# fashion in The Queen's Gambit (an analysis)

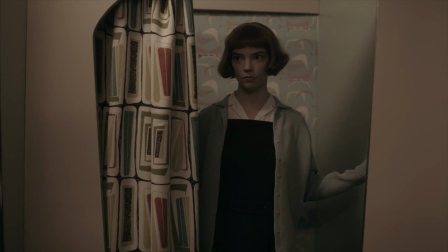[4:11] I wouldn't be caught dead in Ben Snyder.
Beth sticks out like a sore thumb with her very stiff-looking,
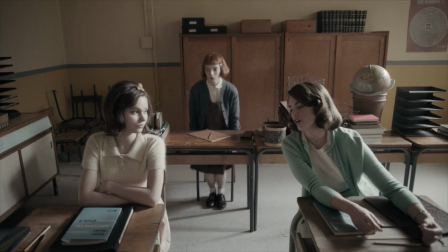[4:18]
straight-long pinafore compared to these girls in their tailored shirts, sweaters, full circle skirts, and saddle shoes.
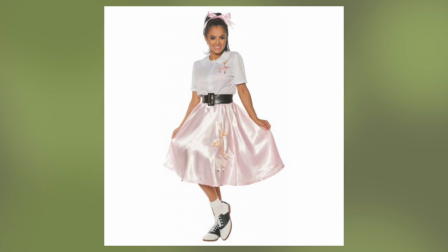[4:25]
Even though these girls' outfits look almost identical to 1950s Halloween costumes at Party City, they're actually pretty accurate for the time.
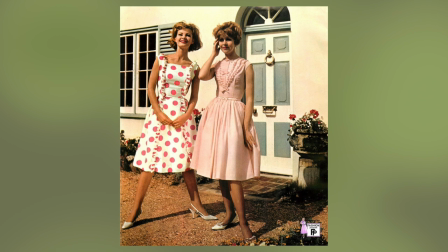[4:32]
In the early 60s, what we think of as 50s fashion was still spilling over.
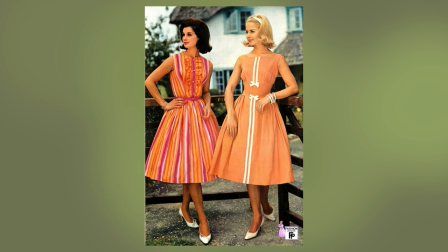[4:37]
The full skirt was still pretty popular and it wasn't till the mid-60s that the miniskirt started to dominate. Also, we have to remember that Beth grew up in Lexington, Kentucky, so her peers are not going to be as fashion-forward as the girls in New York City or London or Paris.
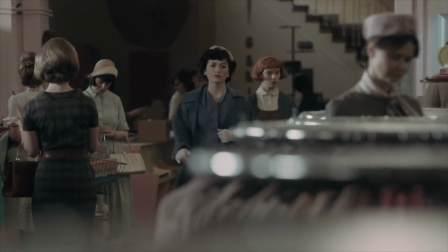[4:53]
Alma eventually takes Beth to Ben Snyder's for some new clothes. Ben Snyder was a real and popular department chain with stores in Louisville and Lexington, Kentucky.
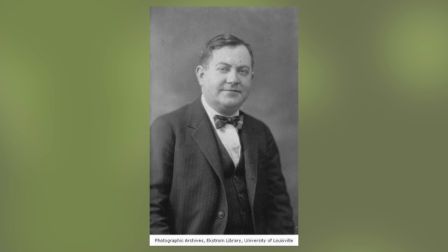[5:02]
Interestingly enough, the founder, Ben Snyder, was a Russian immigrant, which is a pretty happy coincidence.
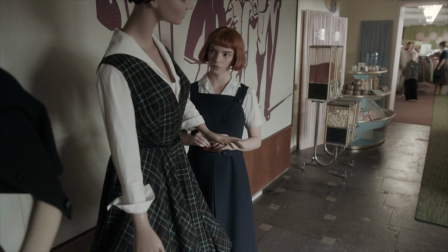[5:08]
As Beth wins more competitions, her capital also grows, and we can see this reflected in new clothes as well.
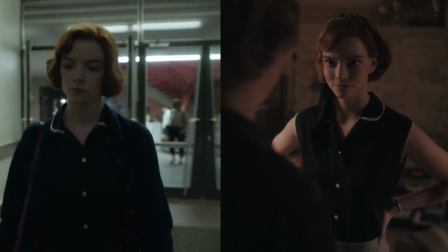[5:13]
I love that she still wears her outfit several times throughout the series, sometimes styling pieces differently, because it makes the show seem more realistic. Do I complain if the costume designer is consistently churning out good, amazing, talented, brilliant, incredible,
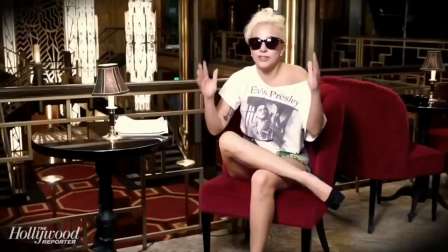[5:28]
amazing, show-stopping, spectacular, never the same, totally unique, new looks? No, but I do appreciate when characters re-wear clothing or outfits because I feel like it makes the character seem more real and you can kind of distance yourself from the reality that this character probably had like a $10,000 budget for clothes, if not more, and see her as a real person. Unless, of course, the character is Marie Antoinette, then I guess I assume that she's going to wear a different dress every five minutes. In fact, I will be disappointed if she's not wearing a different dress every five minutes. Beth also stays relatively humble in terms of wealth and fame, and that's something that I really liked, and that's something that was also reflected through her clothing and shopping choices. We see her coming back to Ben Snyder despite making lots more money. I just think it's a total cliche when the whole character development arc is this character going from rags to riches and then becoming like obnoxiously spoiled and pretentious and rude, and distancing themselves from where they were or where they started in the past. It's a good storyline, like everyone loves it. I'm just tired of seeing it all the time, and even though I know this was based off a book, I'm really happy that the writer chose to pick a different character struggle for Beth.
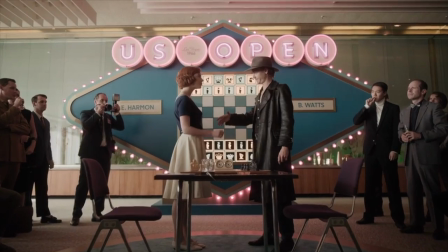[6:44]
From 1963 to 1966, we see her wearing mostly circle skirts, full dresses, boat necklines, and button downs.
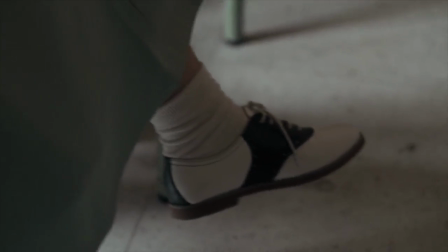[6:51]
She also finally gets a pair of saddle shoes that she envied from the beginning, which gives us a subtle indication that she does want to keep up with the trends. Even though by the mid-1960s, the mod look started to really take over, I think it still makes sense for Beth to be dressed in like late 50s, early 60s clothing when we look at the context.
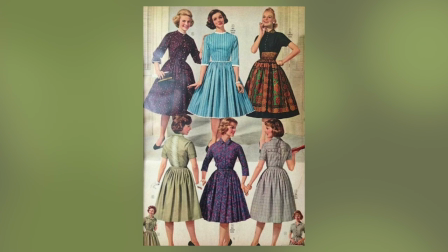[7:11]
The 50s slash early 60s look was way more feminine than the mid to late 60s androgynous silhouette,
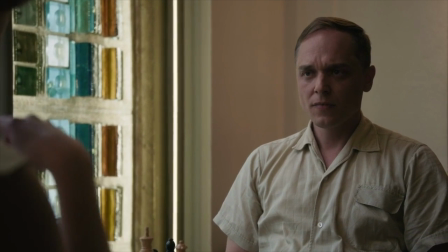[7:17]
so I believe that production opted for this full skirt, hourglass, hyper-feminine look when Beth is starting to win tournaments,
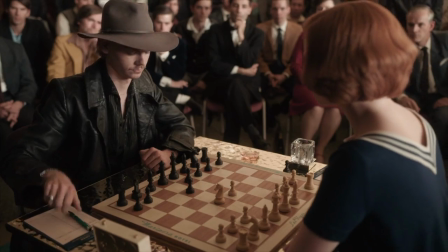[7:24]
to further emphasize that she's doing all this as a girl. This is the rising point when people don't know her yet. Her name's not in as many papers yet, and they still judge her for being a girl.
Are you sure you want to do this?
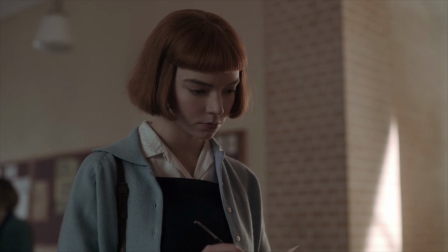[7:36] I'm sure. We don't have a women's section. I'll put you in beginners.
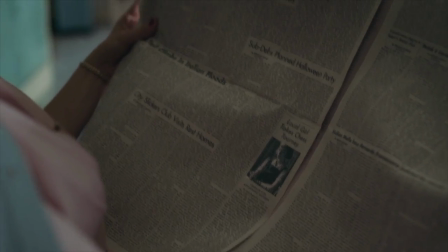[7:42] I'm not a beginner. Doesn't matter. Elizabeth Harmon, a student at Fairfield High,
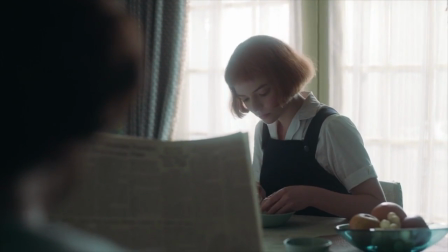[7:47] showed a mastery of the game unequaled by any female, according to Harry Beltick, whom Miss Harmon defeated for the state crown."
It's a major contrast to see a girl wearing what we stereotypically think of as 1950s housewife attire completely dominate a male majority sport.
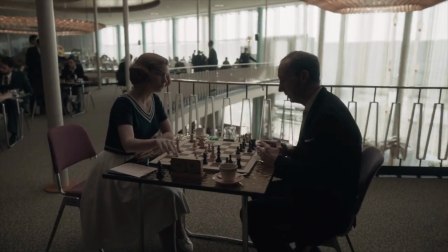[8:07]
The visual juxtaposition of having her play against these men, wearing these outfits, is just a lot more striking.
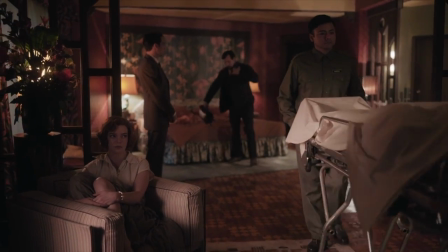[8:15]
When her mother dies in 1966, Beth immediately goes through a fashion transformation.